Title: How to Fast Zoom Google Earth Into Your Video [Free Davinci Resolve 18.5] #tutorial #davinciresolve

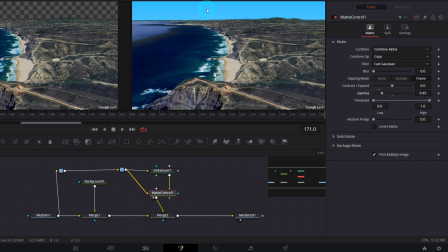It looks good, only the sky is affected. But the color seems fake. Let's pick the sky color of the target video.
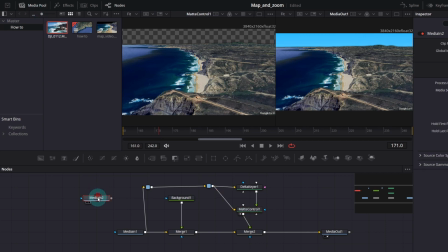So I will quick edit to the notes panel. Preview it on the left.
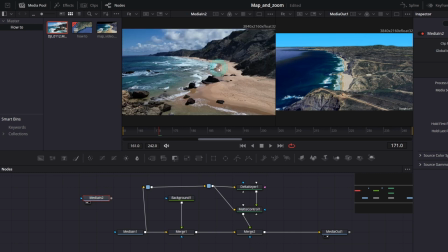And in the background node,
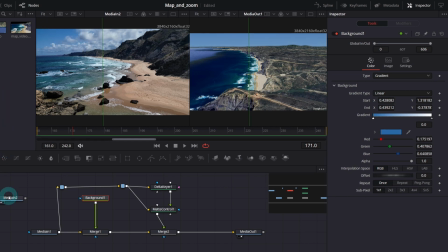I will pick the color of the real sky. okay we can delete it and let me correct the gradient so it's not so dark let's compare the skies in the edit page
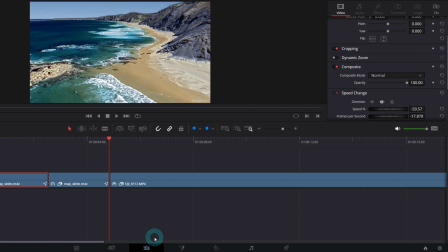it looks too bright yeah
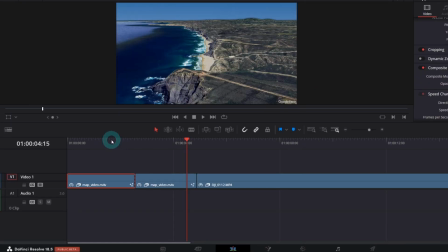it's better now okay let's create clouds but first select clips with the Google Earth video right click and choose new compound clip so we have Google Earth video again as a one whole clip but with the sky replaced.
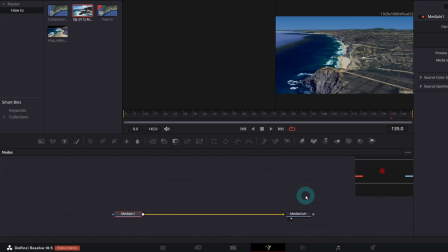So if we switch to Fusion page we don't see our composition with the sky because it was encapsulated in the new compound clip that we've just created.
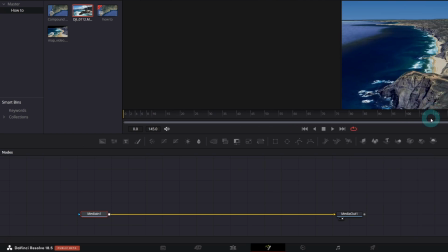You don't need to create a new compound clip. I just wanted to have a clean state in Fusion page for the purpose of this tutorial.
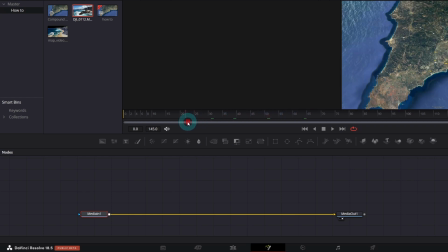Okay so we're gonna create clouds effect using fast noise node but we'll incorporate some 3D features as well. So let's say we want the clouds appear from the frame 19, add fast noise node.
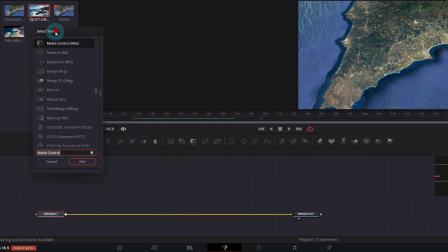You can click this icon or search in the select tool, shift space, tap 1 to preview on the left.
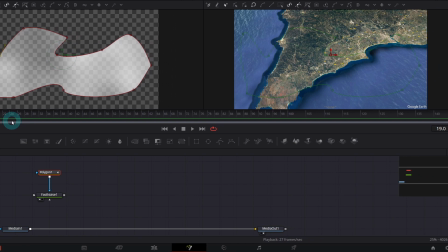Add polygon mask and draw a shape you like. In the inspector, increase the soft edge and decrease the brightness a bit.
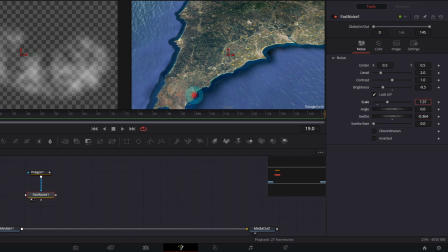I will adjust also the sith parameter. Now add shape 3D node.
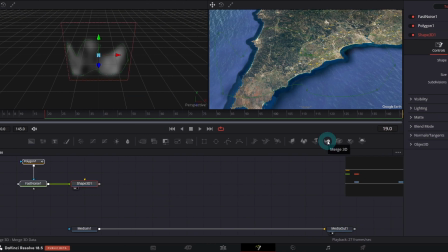Connect your cloud to it and preview on the left. Next, connect merge 3D node we will need that to connect more clouds and finally renderer 3d in order to be able to merge the 3d world into our composition so let's merge it now yeah we see our first
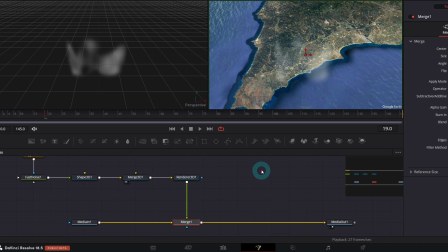cloud but we need to correct the rotation so it's better aligned with the ground
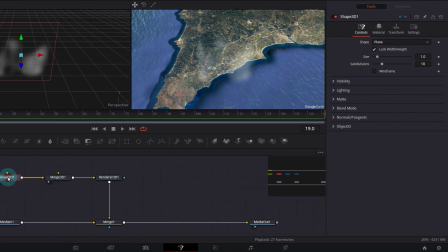so click the shape 3d node and the inspector in the transform tab adjust translation and rotation let's
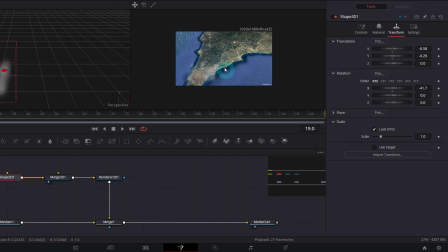move it down and tilt next we We need keyframe scale and position, so it looks as we were flying through. Let's check frame by frame how it looks.
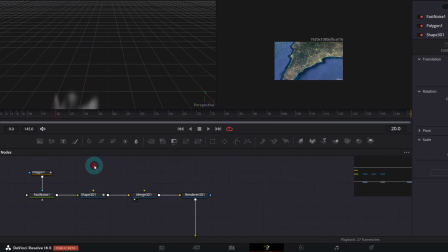And we can create more clouds, so copy-paste these three nodes and connect it to the Merge 3D.
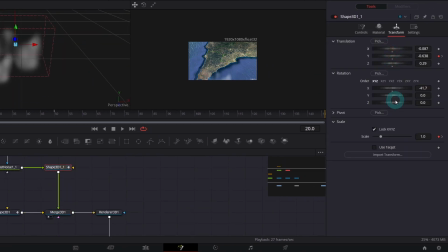Again, correct location to your liking, keyframe it, and it's basically it.
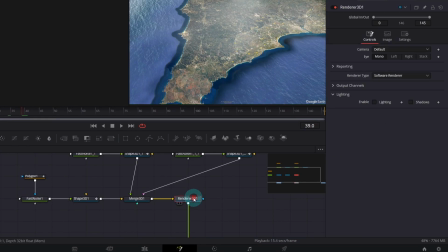Cloud's effect is ready. In the Renderer 3D in the settings, you can check motion blur if you like.
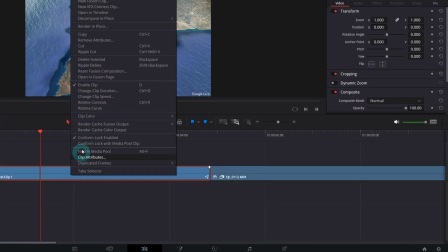Before we move on, let's render in place our clip. So right click and render in place.
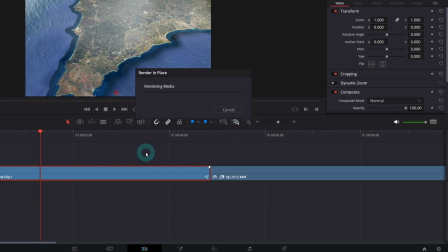It will significantly speed up your editing and consume less resources.
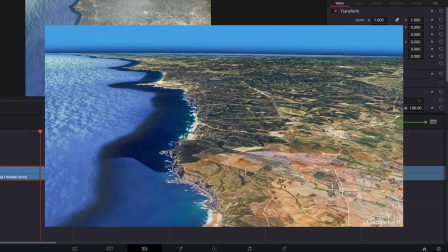Now let's try animate waves so the whole fly looks more realistic. We're gonna do it in the color page.
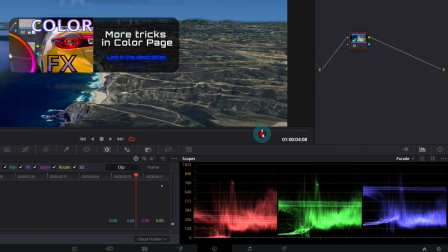Let's say from this point the waves should look like moving. so in the power window
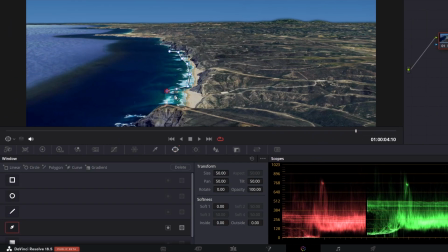draw a polygon mask right above the waves go to tracker and track
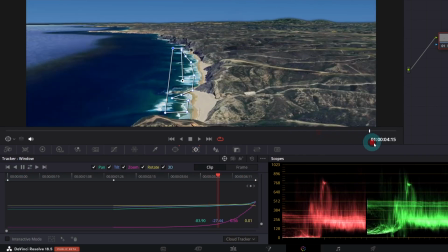forward and backward the tracking is not perfect but it will
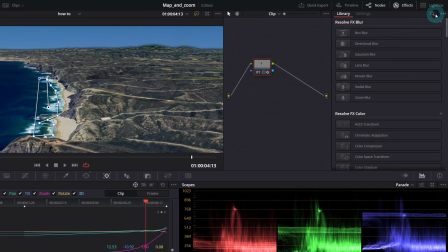work so now open effects search for fast noise and apply it to the node just drag and drop it change preset to water surface as you can see there are lots of parameter to play with, I will only decrease the SIFT to 0.06. Also, don't forget to increase the softness of the mask.
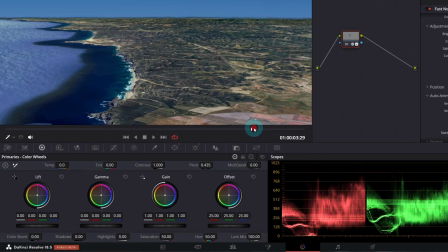Yes, the waves appear to be moving. It's not perfect, but enough to deceive human eye.
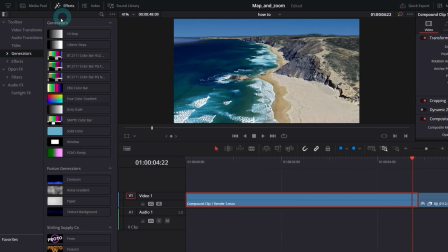And finally, in the edit page, add adjustment clip.